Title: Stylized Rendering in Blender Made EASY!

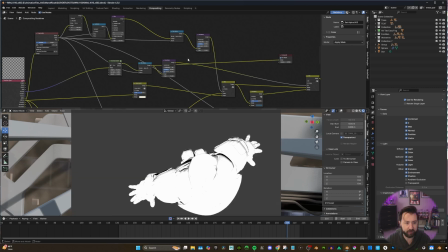I, again, set alpha. That way we're only looking at Iron Man. And I ran that through a Kuwahara filter to get, again, that just slight painterly look.
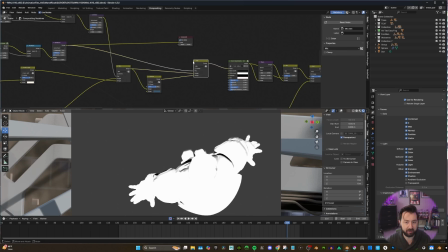And this now is fed into another mix node. That is going to be our mask black and white image that we're telling black is this, white is this.
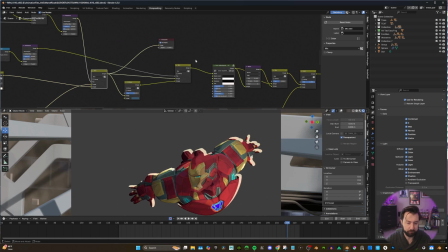So we have our image here. This is with our rim light and our lighting setup. I then did a darker tint here, and that is going to feed into here. So we're only just getting that initial lighting pass
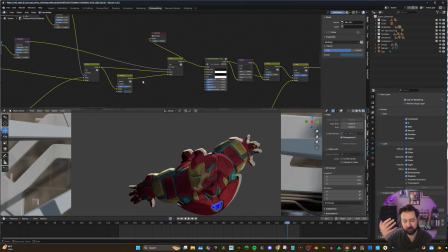in the very top, and we're just getting another layer of a shadow. I just wanted to keep it just a little dark. I didn't want it to be too bright. Well, we have only one actual light source. I wanted to add a little bit more depth, and that's where normal passes can come in real handy.
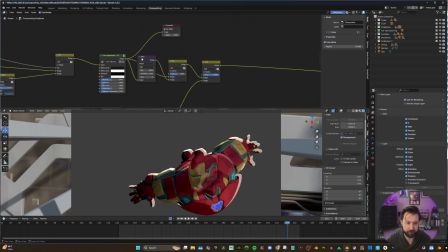So after that, I fed that through a color adjust. This is just to bring up the exposure a little bit. We have that depth, but it was just a little too dark, so I brought it up slightly.
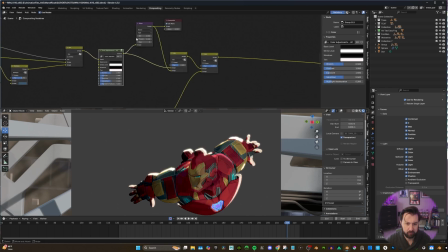I fed it through a glare node, and you can see I have the glare, and then I have the original image. That just went through a mix because I felt the glare was too much on its own.
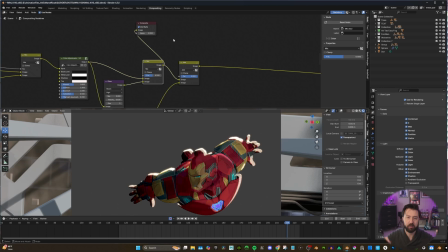So I wanted to put it just into a mix node so I can tone it back or put it up if I needed to. So 0.5 was good for that. And then the next step was getting the emission of his reactor.
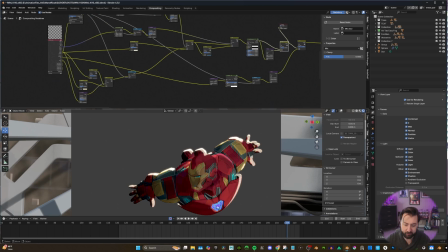So I actually did an emission pass. This was set up in the shader where the texture actually had an emission map.
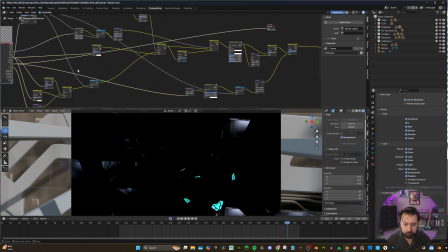So the emit pass just looks like this. That went into a sunbeams. As you can see here, sunbeams kind of gives just that cool perspective, kind of almost shift.
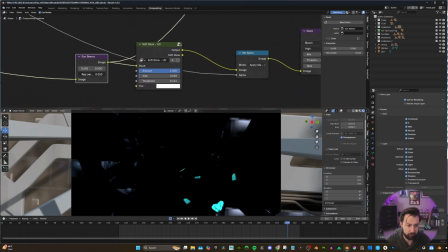I did limit that down though, because if you go to 1, it's crazy. So I did 0.01. And you can move this around, so this will show it more when it's like this.
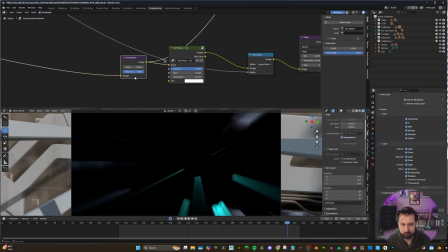So if you need it more on the left, more on the right, that helps if you're looking for a certain kind of effect. And then just fed that through a soft glow.
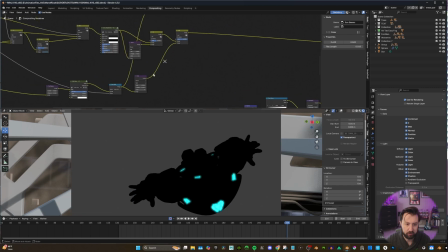Once again, set that into a set alpha and put that into a glare of its own. And then I just added that together. So the add function in mix node, the add just allows you to place this on top.
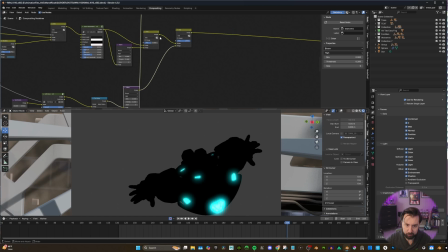If you have a black image, the black will feed through and this will just kind of sit on top. So when we have this image and this image, when we add it together, we have that.
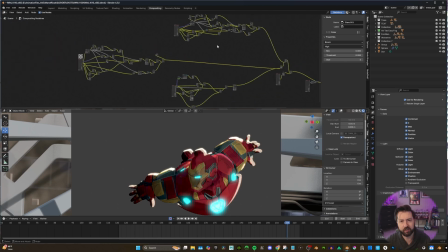And that is essentially our final look of Iron Man. Now for Wolverine, we could look at him. It's pretty much the same exact setup.
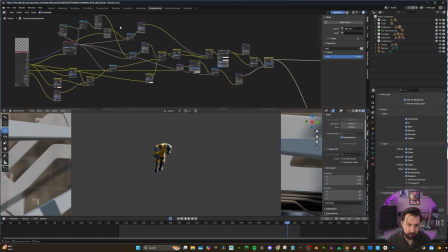We have our matte and everything here, our rim light, our lighting setup. I really set up Iron Man first and then just duplicated it. And all I did was just put in a new crypto matte and put Wolverine in the crypto matte.
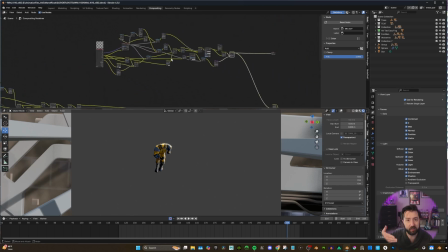And that just allowed me to have him as the mask. So now let's look at our environment. There's a few different things going on here. So let's start at the top. This is what I was saying, the other form of using the normal pass.
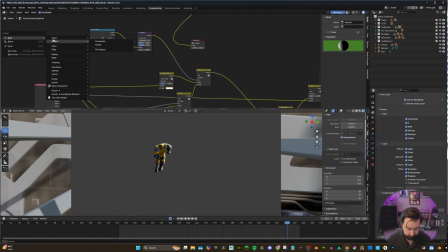This is a normal node. So if you just type normal, it's vector normal. And this brings this in. So you could feed your normal pass right in there. So the normal pass, you could just move this around, which is pretty cool.
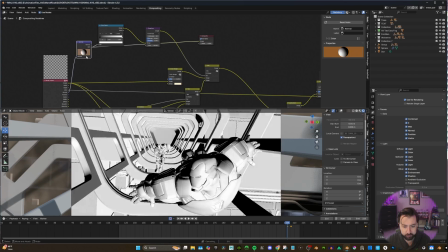It gets a little finicky sometimes.